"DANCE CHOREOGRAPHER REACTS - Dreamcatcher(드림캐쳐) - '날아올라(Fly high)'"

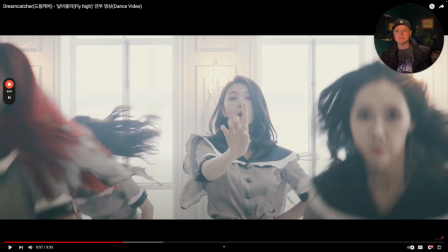780s
Just like what I've already said before, it matches because it's it's very open, and it doesn't have techniques that normally help justify neurotic timbres are not as required here,
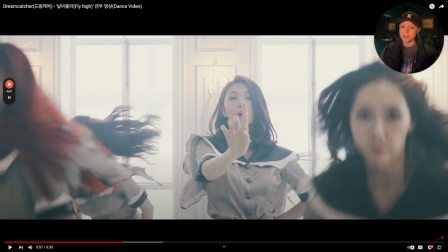793s
or they have to be enhanced in a different way on a track like that. But here, it does have a very like finale kind of connotation to it. You would put this type of track at the end, ending credits where the bad guys have lost. They're like da da da da da da da, or it feels like
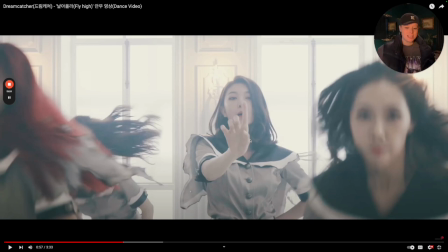811s
the superheroes are officially getting into gear, but it's like an all-female superhero gang, and they're like all it's like Sailor Moon, you know, like that kind of, when they all transform, it gives off that energy. I love it. I mean, it could placate over to just the overall vibes that they're giving.
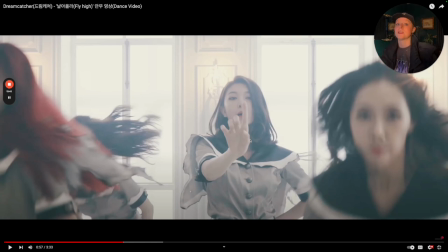828s
I think this is a perfect concept for them at this point in time. I know that, I mean, I love their other ones. Do not get me wrong. I love the fact that they're doing it, but this sits so well on them. So freaking well on them.
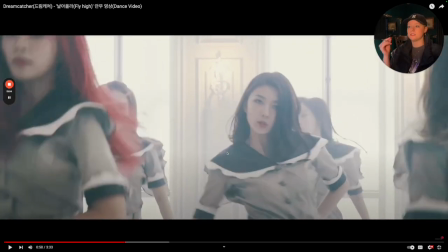841s
I love that energy there. Bah, da, da. It's fierce, and it carries, and it justifies.
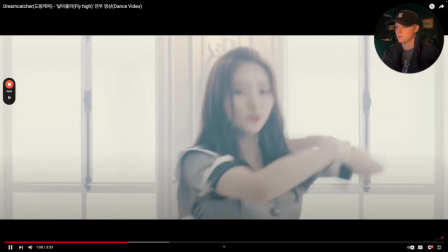847s
And I just love that energy they do there. Yeah, right here. Try da, da.
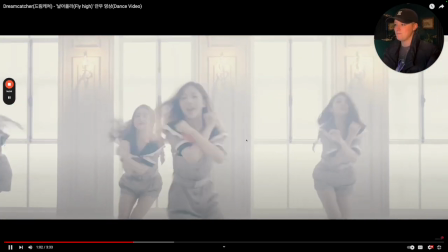851s
It's just, I love that. Yeah. Da, da, da, da, da.
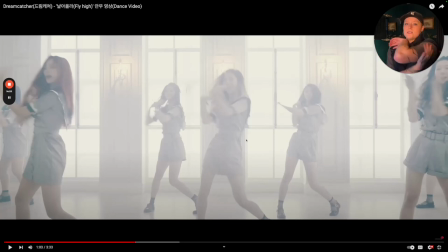856s
My overall note with their overheads, they need more power usage of their back in order to make that happen.
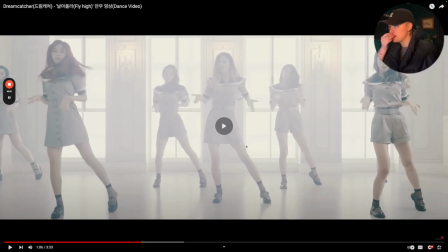862s
That right there, they all turn. She bleeds it up. Really great choice. Yeah, da, da, da.
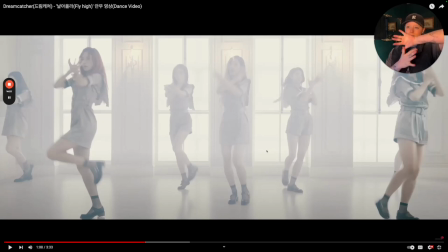869s
Love the bleeding from the pinkies to the fingers. And sometimes you see people go this way. I always love it when it goes from outside to inside. It helps you finish in the middle versus going inside to outside. You're expecting some openness to happen after that.
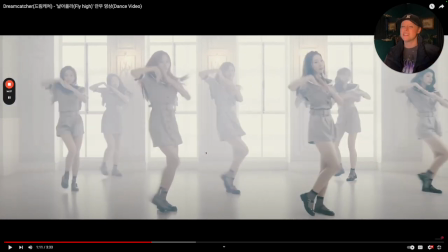883s
Yeah, do I feel like there's some repeats of some of these movements? Possibly, because we've already kind of seen some of these, like this bleed over, this dip down. We've seen those kinds of environments or just in general postures already in the track, but they are doing a good job of making it different, either in formation and level or in dynamic.
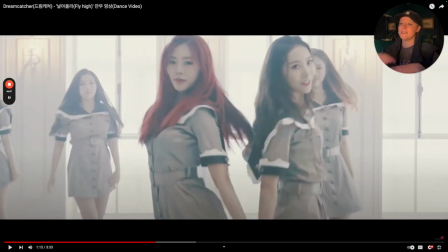902s
So no qualms there quite yet. Yep, I love how this thing right here does remind me of their time as Minx with Love Shake.
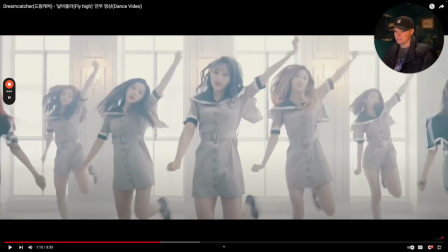910s
But I love that moment right there, sliding through, da-da-da. It just feels so nice. Da-da!
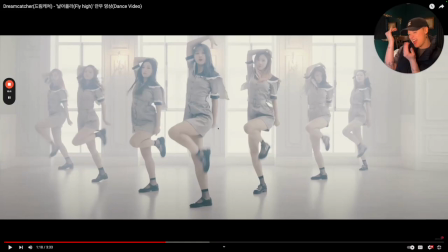918s
I love that right here with the little da-da. Really great on the words.
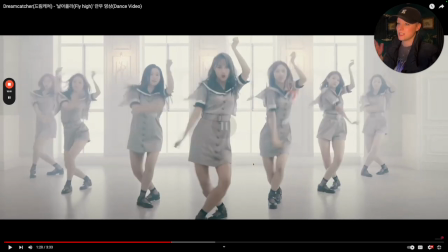924s
Yeah, ding, ding, dee, dee, dee. And honestly, these hands really do help with a lot of the overhead complementary movement. I think this is really cool. I'm also really glad I saw their dance practice where they were doing whacking, so I understand where they are to start and where they are here.
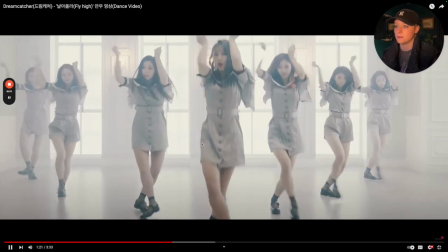940s
I do like the integration in the choreography. Yeah, do, do, do.
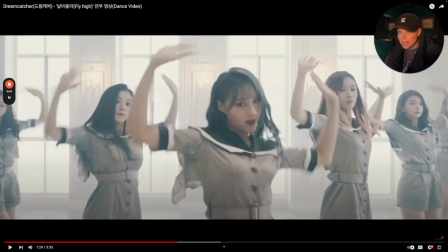945s
They get lower, more grounded, build it up, just like with the track. I love it. They go here.
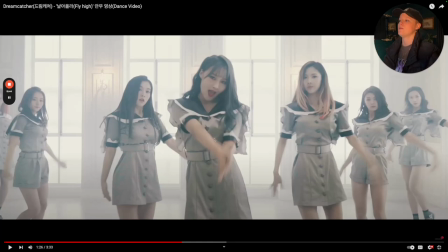951s
Yep, ding, ding, boom. Love this here. Turning it in.
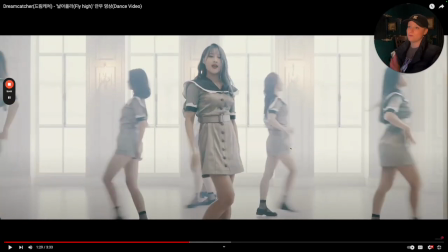956s
Now we have seen, now it's my third time I've seen the feature be still and they turn. I did say I love it every single time. I do. Now, do I love seeing the same way of turning more than once?
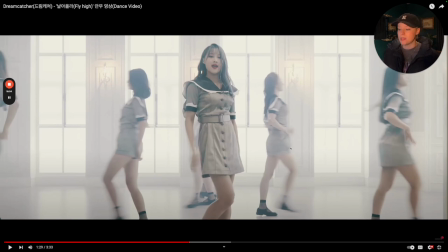970s
No. I would prefer at least like maybe, I mean, they're not technically turning the exact same way, but we are seeing that dynamic more often. I think it's our third time already in a minute 29. It's a 3:33 track, so that would just be my note.
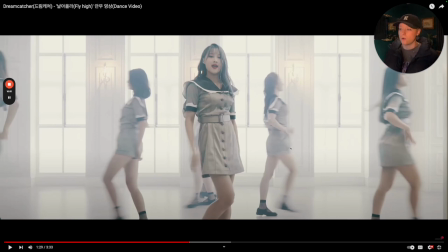985s
More creative ways, maybe rippling the turn, or every other do the turn, or just the feature turns, not sure. Something a little different than what we've already seen. The unison in our feature, the only one not. So, yeah.
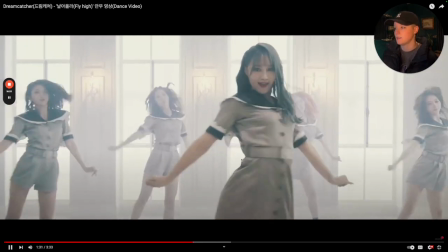996s
Flying high.
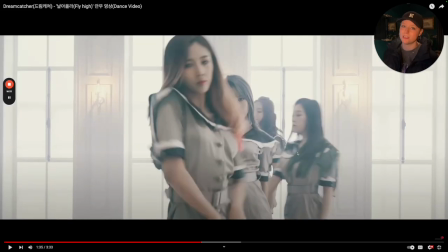998s
And I'll tell you right now, there's a chance that this routine may be a little tricky for people to do just from the sheer fact there is a lot of overlap in some of the movements. So if you were doing this entire routine, you may get pretty confused on like, oh my gosh, is it a swipe? Is it a swipe? Is it a shampoo? Is it a reverse? Is it a ding?
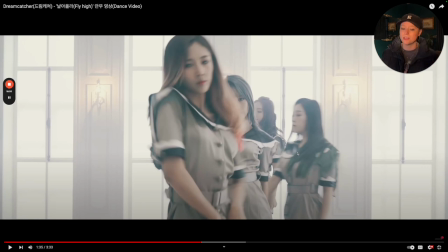1015s
Is it a thing? Like there's a lot of overlap, and that's kind of the beauty of simplicity, is that it feels very what is it?
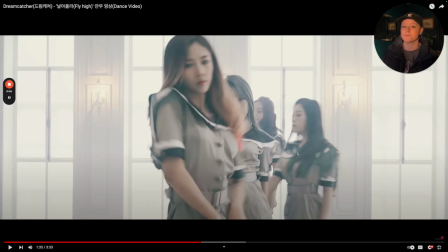1026s
Feels more, there's a familiarity behind it, and it feels practical. And you like having that, especially if you want people to do your choreo. And I don't know if that was during this era where they wanted people to do the choreo, but on the opposite hand, it can be very deceptive in just there's a lot of movements that are not repeating,
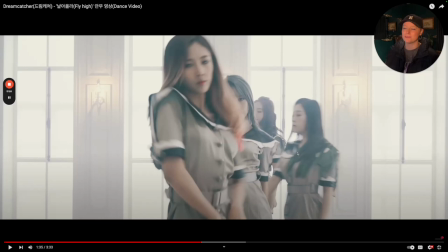1045s
but they're kind of like changing the font of the movement. It's kind of how I like to word it, and it can make it very tricky to remember what's happening when.
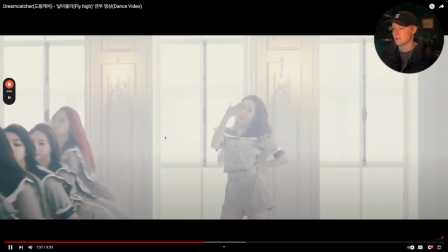1053s
So I wonder if that was a thing for them. I love where they dropped it down, having your next feature.
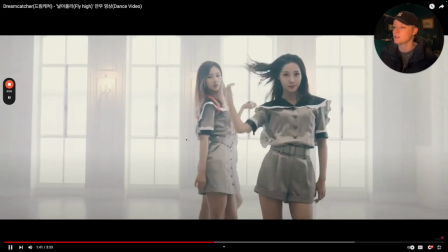1059s
Cute. And I love this right there. Those pull-ins were nice. Then we have a new one right there. We saw that.
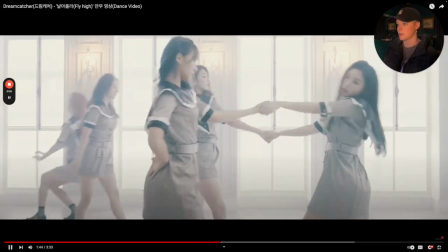1065s
That's like a nice little Easter egg from their first one. Yep, and I love that with the swing through.
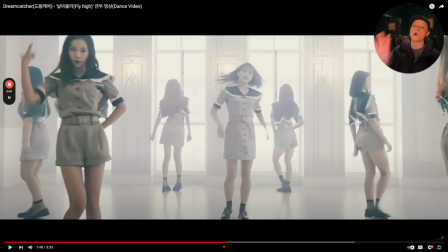1072s
And the accents, they even go so far as to have a moment here. They don't just do the hand and then let it go. They have a moment shared with the energy and connection before they move on.
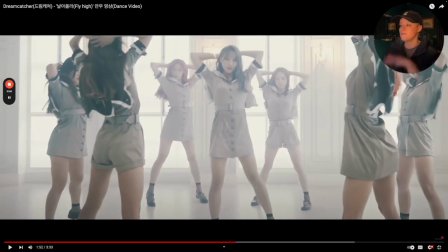1083s
I love that. Bringing it through. I love this here with the line, so it creates a really nice moment, and they frame the feature well. Even though we have some people also facing front, they're panning it around and committing to a lot of this linear energy, and I really like seeing it.
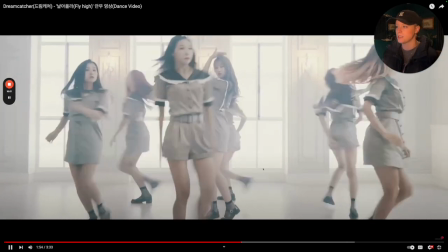1099s
Dropping it down, boom, notice our feature's the only one that's staying front. Sliding it through, love this, boom, that was a really nice moment.
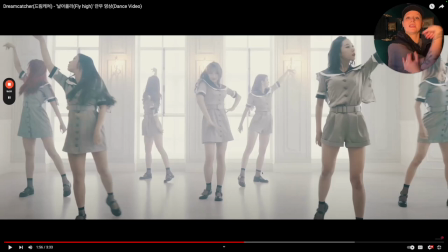1107s
It does require a certain level of flexibility here to be able to carry your lung capacity while also be able to showcase that angle. That was cool.
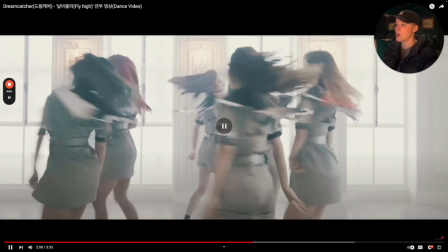1115s
I love this, boom, bring it back in, shooting the arm up, back down, dun, dun, more abrupt before the transition, love it.
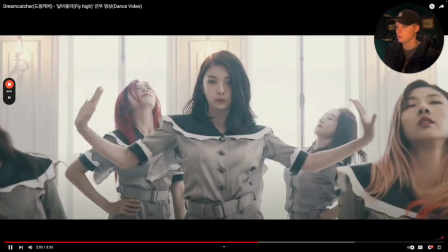1122s
This right here, doo-doo-doo. It's all a little bit different there.
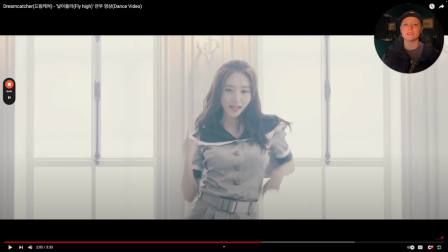1127s
She has this intense moment just like she did earlier, just a little bit different. She still controls them, but in a different way. Really nice.
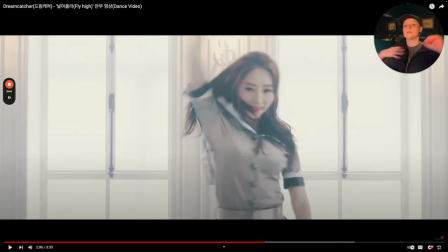1132s
New feature. This right here. Do, do, do. She could have done a better job of actually strobing it, but I could see it well enough.
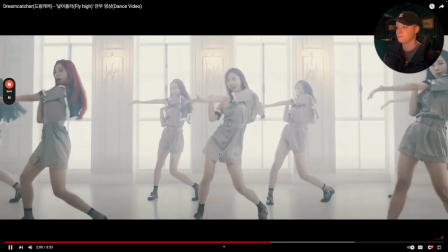1139s
Nothing crazy there. Yeah, back to the same course.
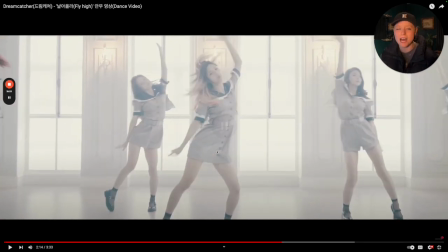1145s
We still have the same type of transitions and turns. I think because we have it in the course, that turn with the feature being featured, maybe not have had it in the first verse, I think would have really helped that be a better moment than it ended up becoming.
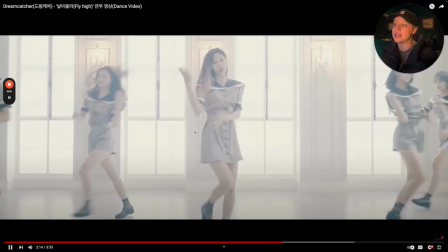1160s
I think that's just an in general note. It still looks fine, and I still like it.
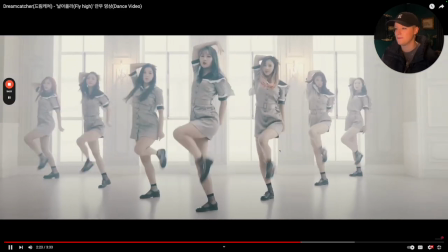1168s
Yeah. Back in, right into same choreo, great spacing.
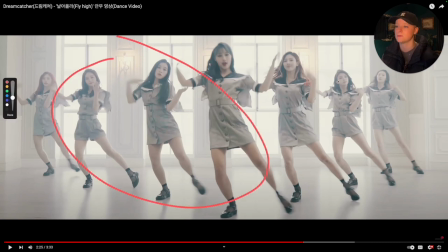1175s
I mean, it does appear that this side's a little bit more spaced out than on this side. Could be because of the room space. That always happens. The reason why you can tell is because there's more overlap between the feet here than here. There's more separation. So that's how you're able to tell those things.
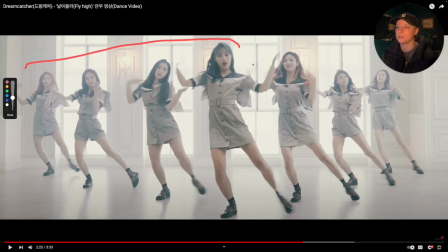1189s
My gut tells me, I mean, I really like the space, so everybody gets their own lane, but I do like the uniformity potential of having these four here. And I also would give another note just in general for what they're wearing. I love what they're wearing, but if everybody was wearing the same thing, it would be really nice.
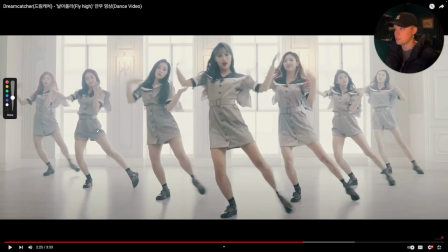1206s
And if everybody was wearing something different, it would also be nice. But part of me also wishes that we had a sense of, you know, whoever's in this, it's very mindful, like I would want somebody in the shorts here and somebody in the shorts here, just so it's even
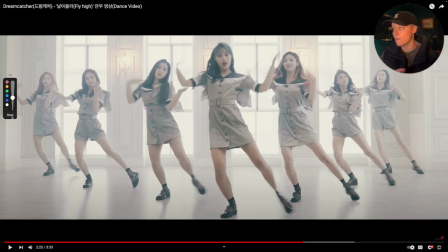1221s
symmetrical in the outfit representation. It's subtle, that's more of a preference, it's not going to kill it, but if they were in different colors, it would definitely be a bigger issue.
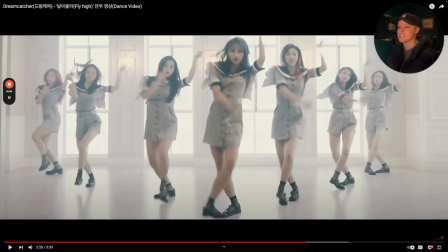1230s
But here, because it's the same color palette, just different fits, and they are the same length, it's not nearly as much of an issue.
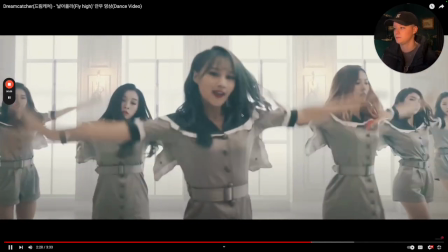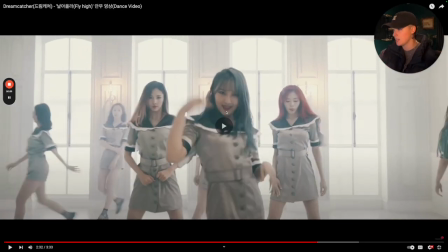1241s
Yeah, just right there, bringing it back in and causing the camera to pan out. This right here,
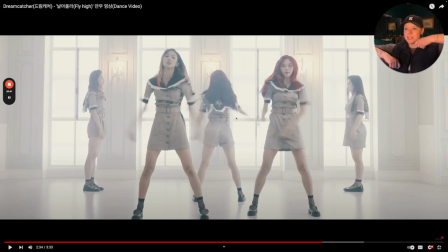1248s
for me, I feel like we are just kind of placing it instead of having the like the actual rotation in play for the percussion represented.
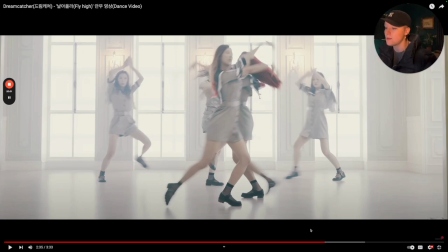1257s
But I love having the Also notice with one of them, I'm actually going to go back so we can see if we can see it. Let me see.
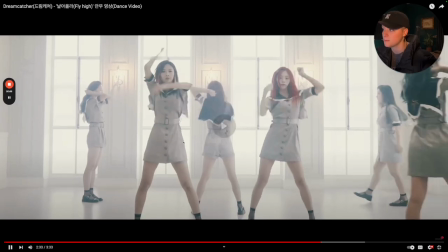1264s
It's my girl right here. Let me see.
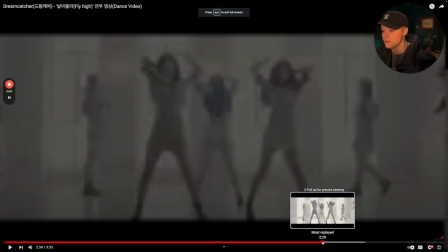1270s
I knew I was going to get it. She's bending her head a little bit forward.
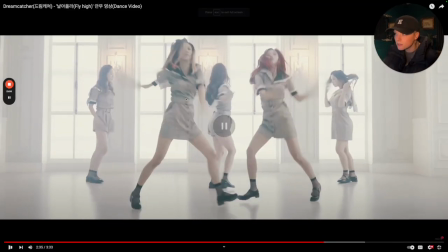1275s
Right there.